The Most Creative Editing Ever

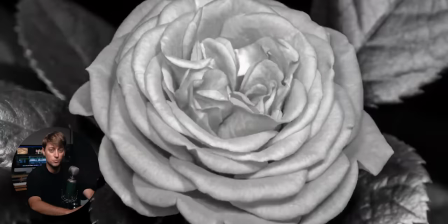486s
It kind of looks like they ran a stock footage rose That looks like this through maybe an AI image generator like runway You
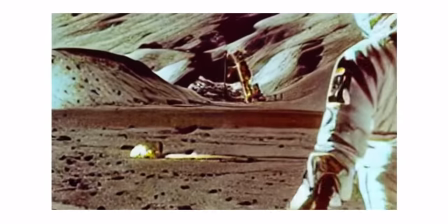493s
can actually take existing video and stylize them in some way And so it looks like they did that and then faded it off
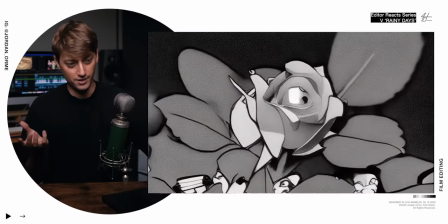500s
So it goes from AI To real and then they just repeat the shot because you hear a chord. It's jazzy. It's beautiful You hear the exact same chord again. So what are we gonna do?
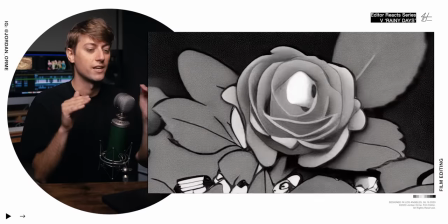511s
We're gonna mirror that and show visually the exact same artsy image we saw before and then we have a Different chord which honestly kind of sounds like the reverse of the chord. We just hurts. We hear one one Negative one and during the negative one chord We actually just stay on the stock footage image and just play it in reverse. It's beautiful
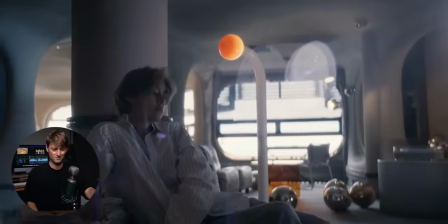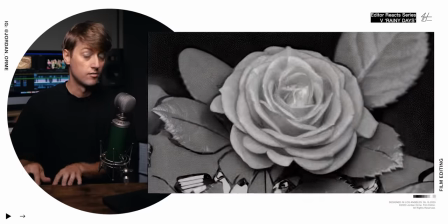538s
One one negative one oh
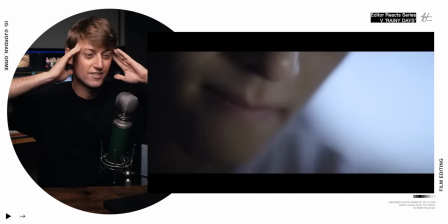543s
and then we get another repeat shot just going off the same motif that we already
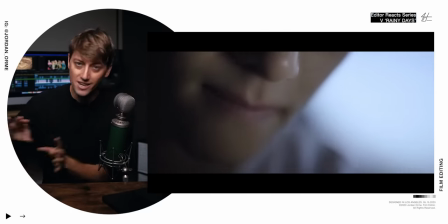549s
established we established a visual language and then continue the visual language as we hear the same chords here's the thing with music videos you can do whatever you want there are literally no rules
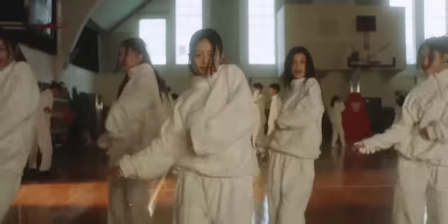561s
and so i want to see some rules be broken just like this it's so fun to watch
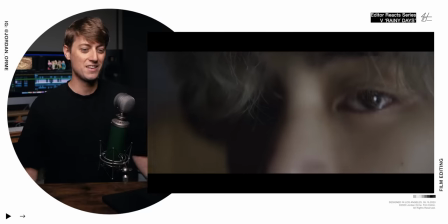571s
Dude, just repeat the same shot. It gives you a few. Oh, he's crying.
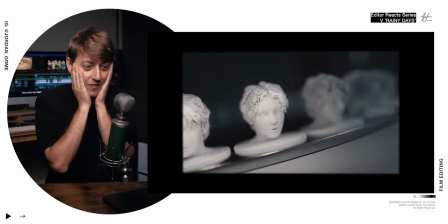578s
What?
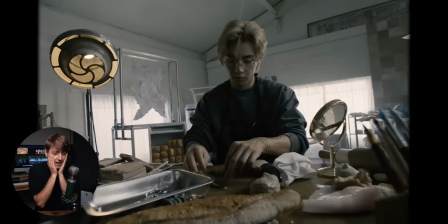The vibe has completely changed in the song and as well as in the music video.
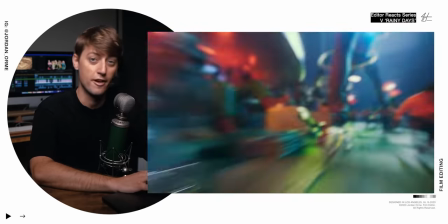591s
This reminds me of the whole concept of one of my favorite music videos last year, Cash In Cash Out,
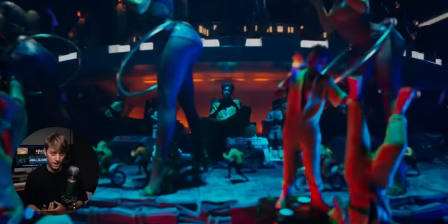597s
which takes the idea of a zoetrope animation which essentially is a wheel of an image
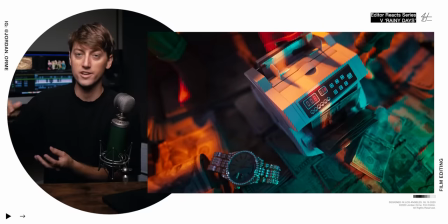602s
or a sculpture and every single sculpture is the exact same thing but a frame different this is exactly
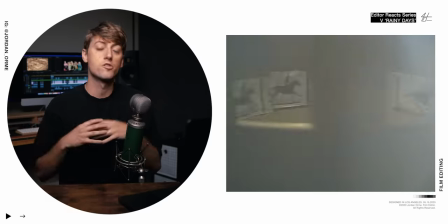608s
how motion picture film was invented which is the original zoetrope is an animation of the horse running
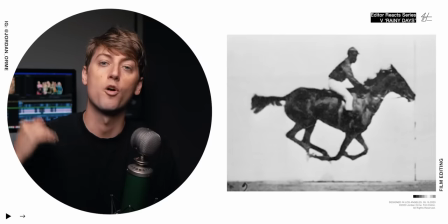613s
but really it's just a bunch of different pictures of a horse in different positions but when it's spinning
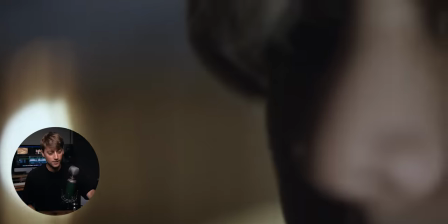619s
it looks like it's running and so right in verse two or maybe even this is the bridge
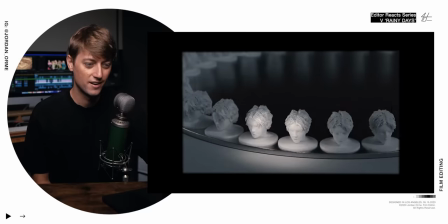626s
We get a zoe trope starting
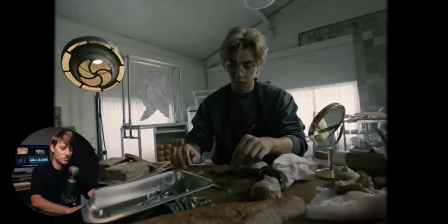632s
And we get a completely different lens we have these soft edges trying to make it look a little bit like film But I think this is digital instead of
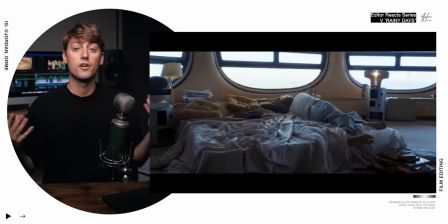639s
going on these long really wide cinematic lenses We are now on a wide-angle lens everything in the entire music video is now feeling
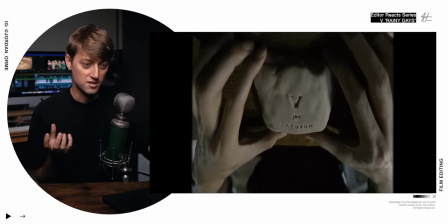646s
so different Where we feel close to the subject Bro, and there it is.
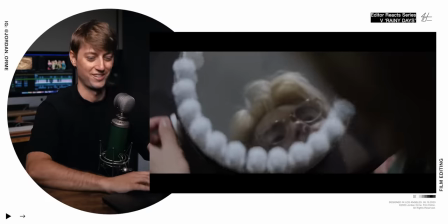654s
That's the Zoe Trope in action. That is so cool. I think this is animation.
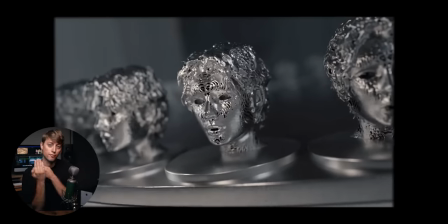659s
Essentially, a picture is taken every single time a head comes in front of the camera. It's the exact same position every single time.
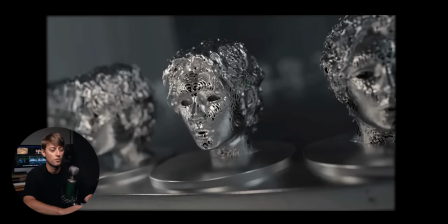666s
So once it gets synced up, it looks like the only thing that is moving are the little differences in the head animation or the mouth position.
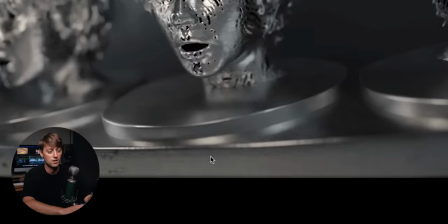673s
And you can see that every single frame, the bottom of the wheel has different scratch marks on it because it's actually spinning. and that's the crazy optical illusion that it creates.
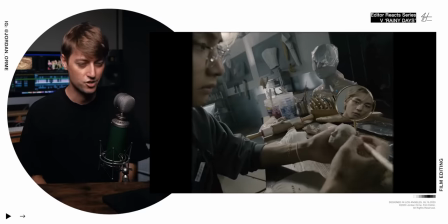684s
That looks like another little AI animation. Inverted, maybe.
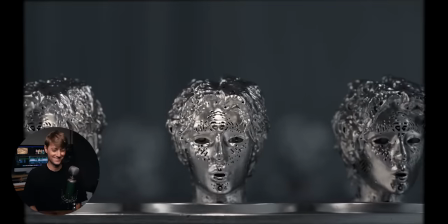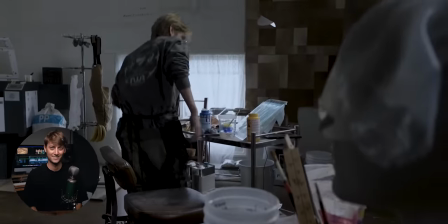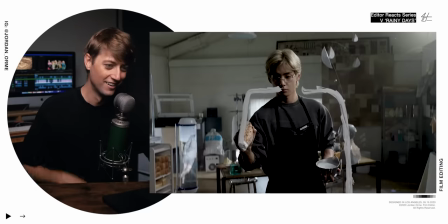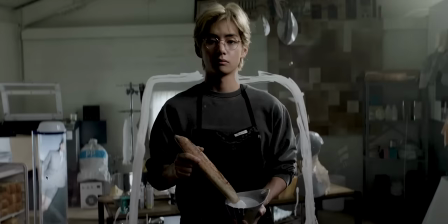705s
He's painting with a baguette. What the frick is this thing in the corner?
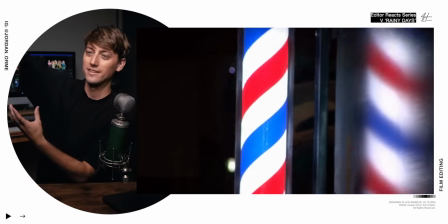710s
He's got like one of those barbershop wheel things that are usually filled with a little bit of
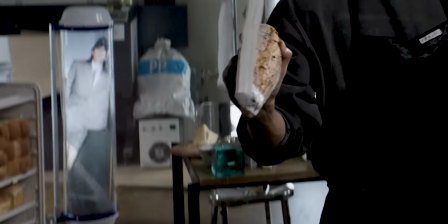715s
like a candy cane or a Spiral type deal except it's filled with like press images of himself Let's go brother, dude, this is so sick.